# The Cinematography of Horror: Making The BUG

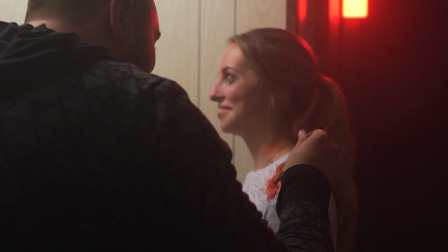(4:11) This does not look very. They promised gel.
One of the key plot points in the film is that the edit is continually changing. So as Alyssa is stabbed by the bug, those wounds remain there even when the film is rewound to earlier scenes,
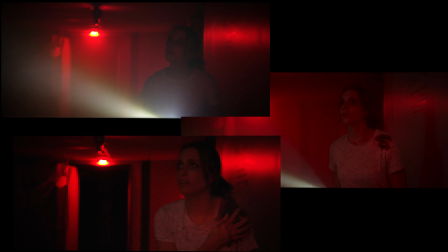(4:23)
which meant that we had to film each setup 3 times. One time with Alyssa in a clean shirt, one time with a bloody shirt, and one time with a very bloody shirt.
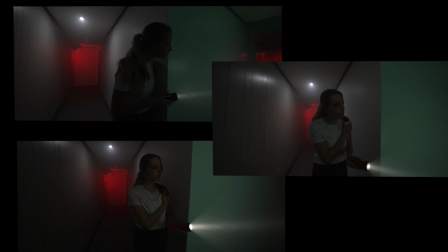(4:32)
And we decided the most efficient way to tackle this was just to have Alyssa do a lot of costume changes and keep the camera set up the same.
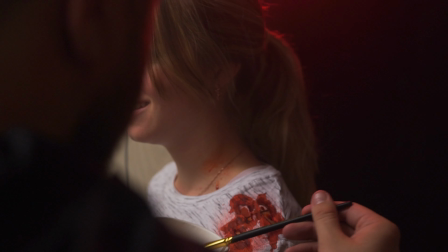(4:39)
So thanks, Alyssa.
Not have anyone besmirch our blood in this movie. No blood besmirching.
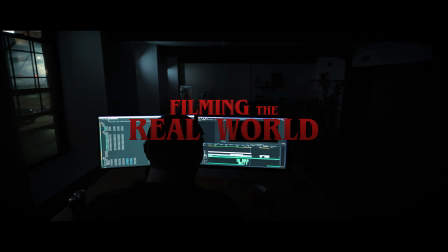(4:49)
The rest of the film takes place here, in this office, on a rainy night. Now, the rain was an important detail that I wanted to capture, so we actually came out here one night when it was raining to see if we can get some shots.
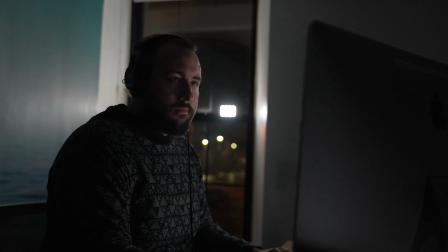(5:04)
Now, unfortunately, the rain didn't read in any of these shots, because for rain to read on camera, you need a lot of it, and it needs to be backlit. Like, it's raining right now, and you probably didn't know that.
Pull back, you turn.
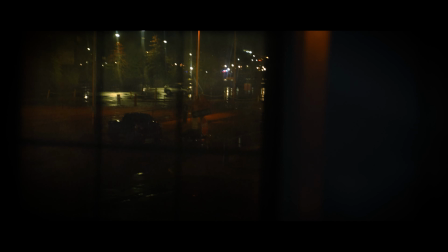(5:18)
So all the rain you see was actually added in post. But what the rain did provide was wet ground. And the wet pavement is really the glue that ties together the fake rain with the real rain.
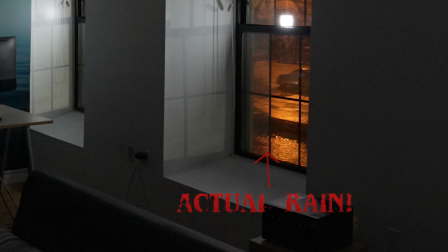(5:31)
Because if the pavement is dry, it looks fake. So it was really a good idea to come out here to shoot that night.
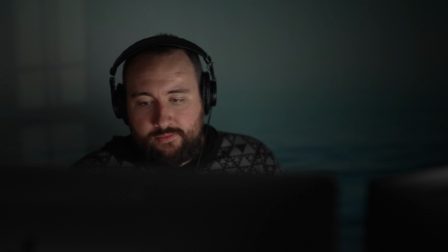(5:40) 2A, take 1.
For the sequence of me editing the footage, we used 2 cameras, which is not something I typically do, but we knew the sequence was going to be very cutty and there was a lot of reaction shots that we needed to get. So the most efficient way was to use 2 cameras.
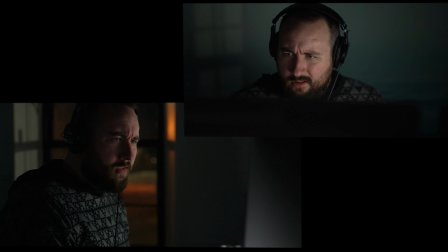(5:55)
So we had a profile camera and the front-facing camera. And we just played the scene and got a ton of coverage for those moments.
Okay. I don't think you're losing your mind or nothing. Not for that reason.
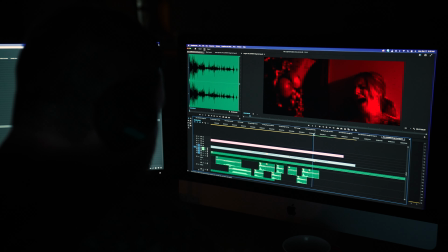(6:06)
Then we moved the cameras behind me, got a wide shot of the computer and a tighter shot of the computer, and we played the scenes again. Now, it's important to note that we actually filmed all the stuff in the Labyrinth a week before filming the stuff in the office, so that I didn't have to do screen replacements. I had all the footage on the computer in the edit ready to go. So I saved myself a lot of time in post by scheduling the movie in that way.
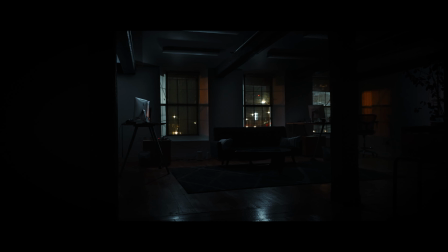(6:32)
Darkness is essential to horror, but how dark is too dark? It's an interesting balance to find because you don't want it to be too dark that you lose out on detail,
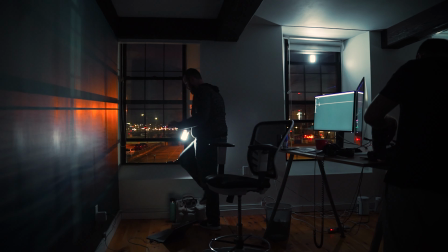(6:41)
but you don't want to give away the mystery of what could be hiding in those shadows. So for our office at night, we actually used quite a bit of light. We had a lot of those aperture lights hidden throughout, and sometimes we didn't even bother to hide them.
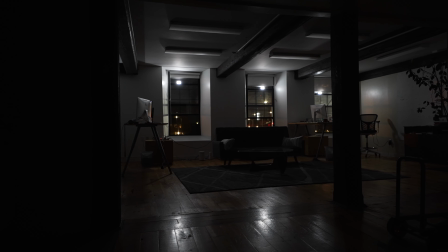(6:55)
We put them in the windows to simulate moonlight, and then in post, I removed them.
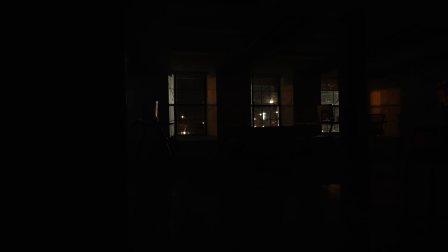(7:00)
We got a clean plate, and I was able to paint those lights out so that you can see the effect of the lights, but not the actual lights.
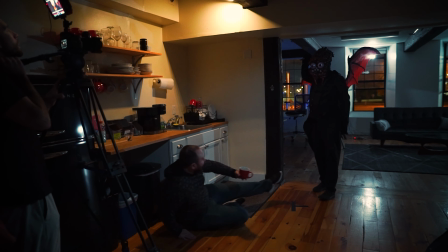I mentioned previously about creating a strong silhouette and also not caring about lighting continuity,
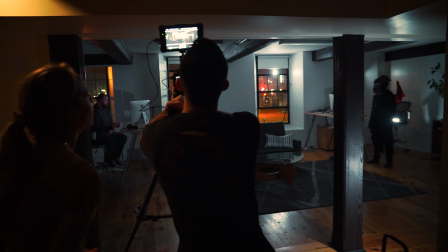(7:19)
and this is a perfect example. There has never been a light back here, and yet we put a light here for this shot to make the bug pop off the background,
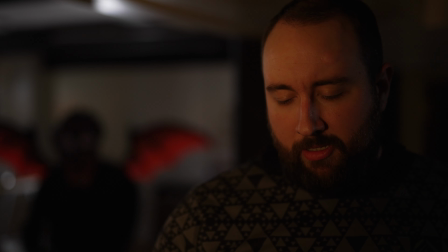(7:26)
to make that silhouette really read and make the wings glow red. Without it, the shot would be lifeless, but with it, it makes it pop.
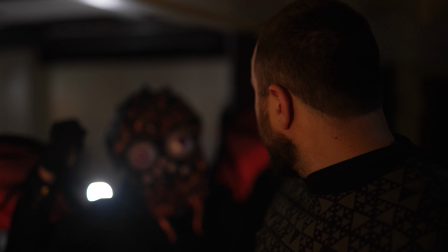(7:33) Turn.
Does it make sense that there's a light back there? Realistically, no, but practically, yes, because again, makes the bug look great, so I'm all for that. The audience doesn't pick up on it, and it makes the shot look so much cooler. And that brings us to the ending. For the ending, I wanted to create a climactic oner.
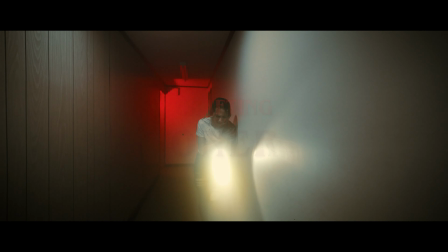(7:59)
Now, a oner is a great tool because it really immerses the audience in the drama of what's happening moment to moment and can really ratchet up the suspense because you're not cheating by cutting to different shots. It's all happening in real time. Of course, there's actually a lot of cheating, and this is in fact how we cheated to make this oner work.
Alyssa?